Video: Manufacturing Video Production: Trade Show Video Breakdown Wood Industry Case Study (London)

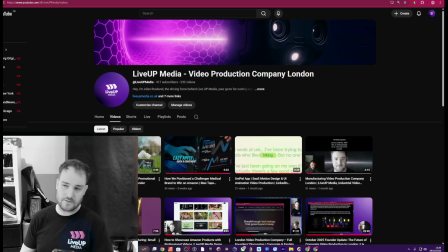0:00 So I'm doing a video series where I go through previous videos that we've created as a video production company.
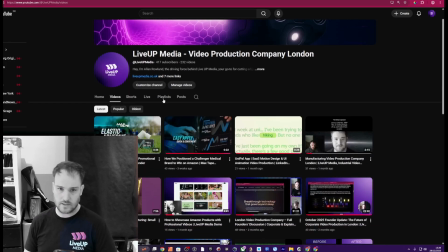0:05 So I'm going to go through one of the trade show videos that we created for Filtra Win 6 months ago.
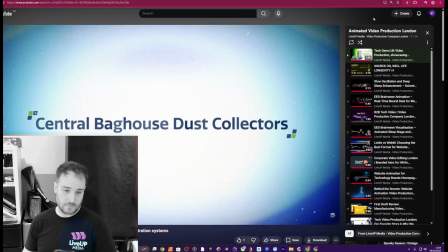0:10 And I'm going to just be really honest, tell you my thoughts and feelings on the video. Let's start.
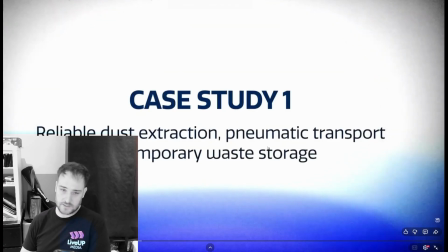0:18 So one thing to note, I really love the style. I think the styling is absolutely amazing. We've got these custom-made gradients. The text looks brilliant. I think for a trade show, we wouldn't write case study specifically.
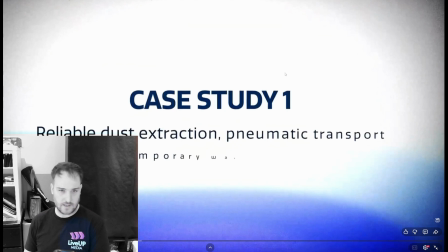0:31 I think that text is the wrong copy for this kind of video.
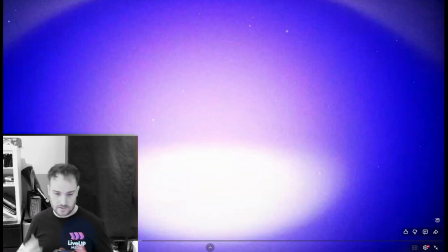0:34 I think we would have just gone straight in, showing the machine and starting to look at some of the problem solution scenarios.
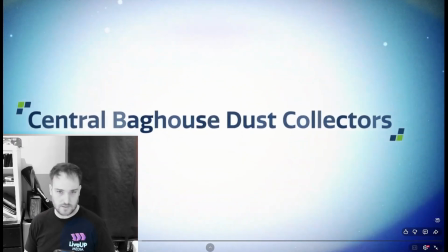0:42 So I think this is great. The logo comes in. This is the name of the product. And I wouldn't have gone straight to case study one.
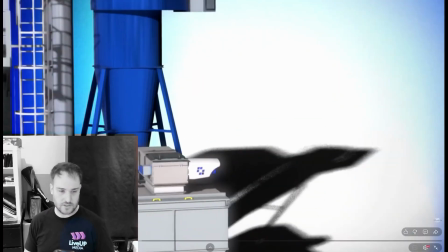0:49 I would have gone, let's start looking at the machine straight away. I love this.
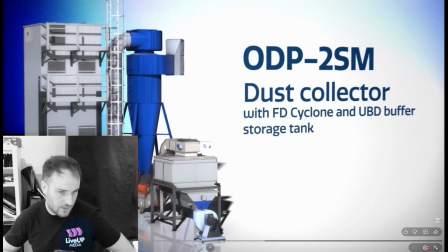0:54 We're introducing this. I think now, if this was for a trade show video, we could have possibly introduced, like the range could have come up. So we could have shown 2 or 3 of the videos of the products in the range. That would have been a nice starting point.
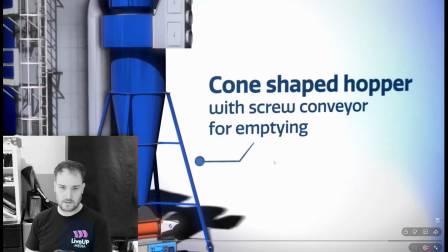1:10 And then going into various case studies and problem solution situations.
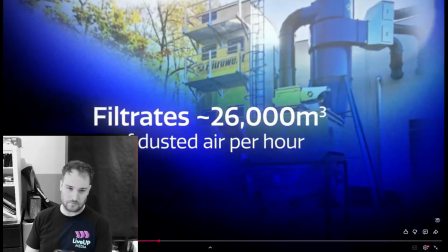1:16 I love the text, and it's so clear that we've transformed a boring CAD file into, we took the customer's
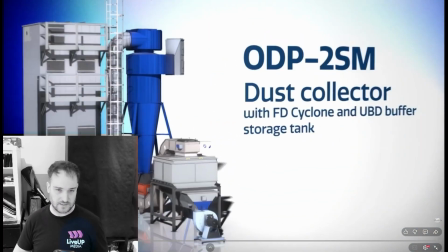1:25 step files or OBJ files, we put them into our editing software and we relit them and we made it how we wanted it to look. And the client and us were really impressed actually with how we worked that out.
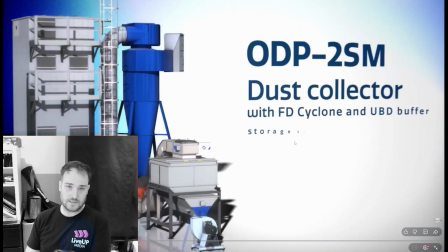1:38 That was really, I'm really happy with that. That's really, really good. So I like the way the problems and features and the text is coming up.
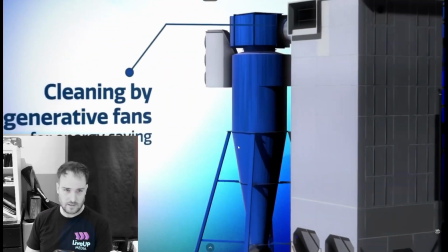1:46 I like the way the models look. I think the product looks really good. And I think this kind of stuff actually just looks really good at a trade show.
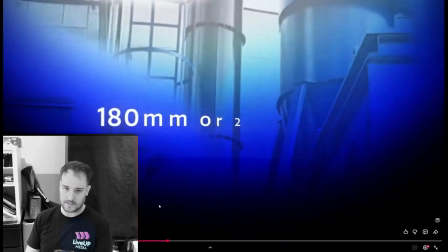1:56 When people are walking past, they can see features, functionality. I'm less happy with this screen.
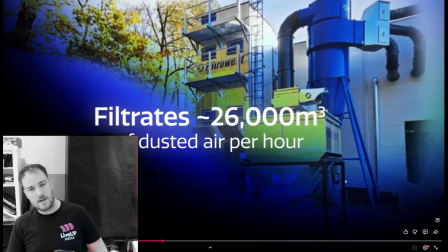2:03 I don't know if it's just me, but I always like to have context, and I think we're out of context here.
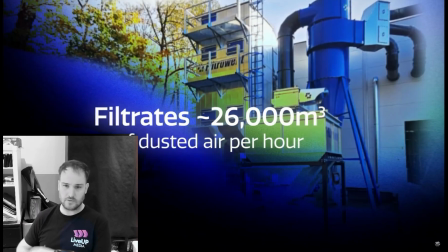2:10 And you've got to obviously balance. We don't want it to look like a presentation or a PowerPoint thing, but there might be some indication possibly on the top of the screen that, where are we? Is this for a specific product? Is this for a range? So I think we need, and on a website, I think it's called a cookie trail.
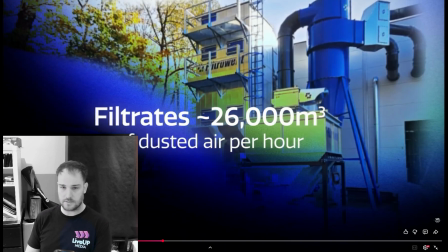2:28 So you'd have some text or some pictures at the bottom here showing exactly which product this is, because now I feel a little bit disorientated.
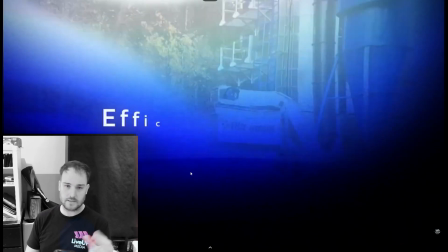2:36 It's a minor point, but it's something that we would look at on our next video.
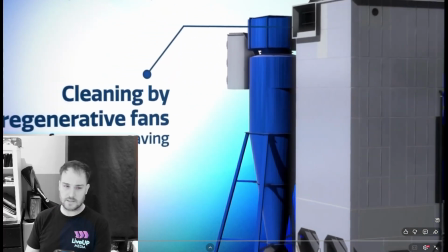2:41 Again, I love the styling. It is these really subtle gradients, and actually the styling is awesome.
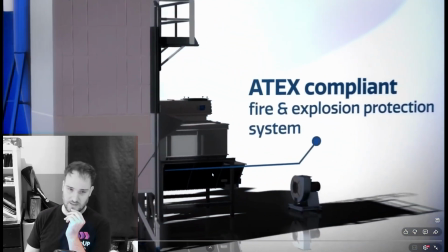2:49 Yeah, we've done a really good job on that. I'm really happy with that. I love the models, love the text.
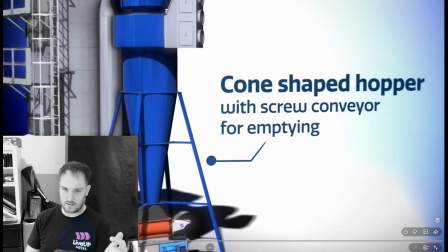2:56 I think it's so crucial to have features, problem-solving solutions coming up on the screen about your products and services.
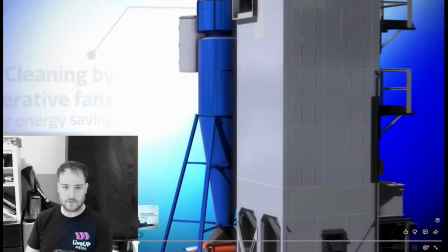3:04 So I can't fault that at all. I think that's brilliant.
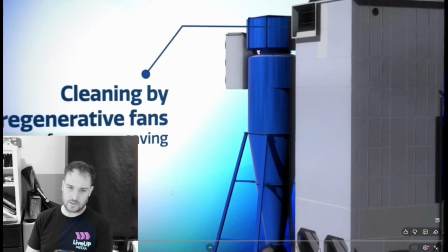3:07 And there's so much scope for covering different angles of the product and the different pain points in the industry,
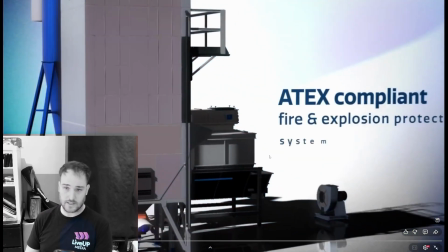3:14 and actually one of the things that came up is this fire and explosion protection system.
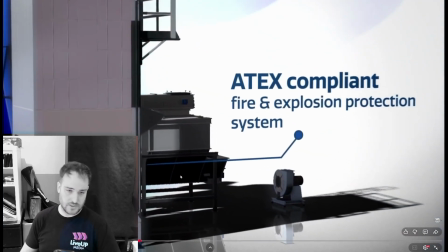3:20 So now what we're going to do is this year is say, look, let's create some shorter videos about these particular systems in the bigger products. So let's look at compliancy issues and compliancy pressures that your target audience has. Let's create some short videos that can attend to those,
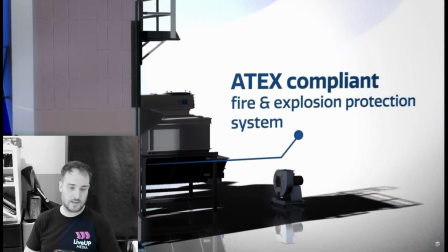3:39 help guide and educate your end users and suppliers for particular shorter topics, which I think is really good. So this video serves as a really good longer video for a trade show or something all-encompassing.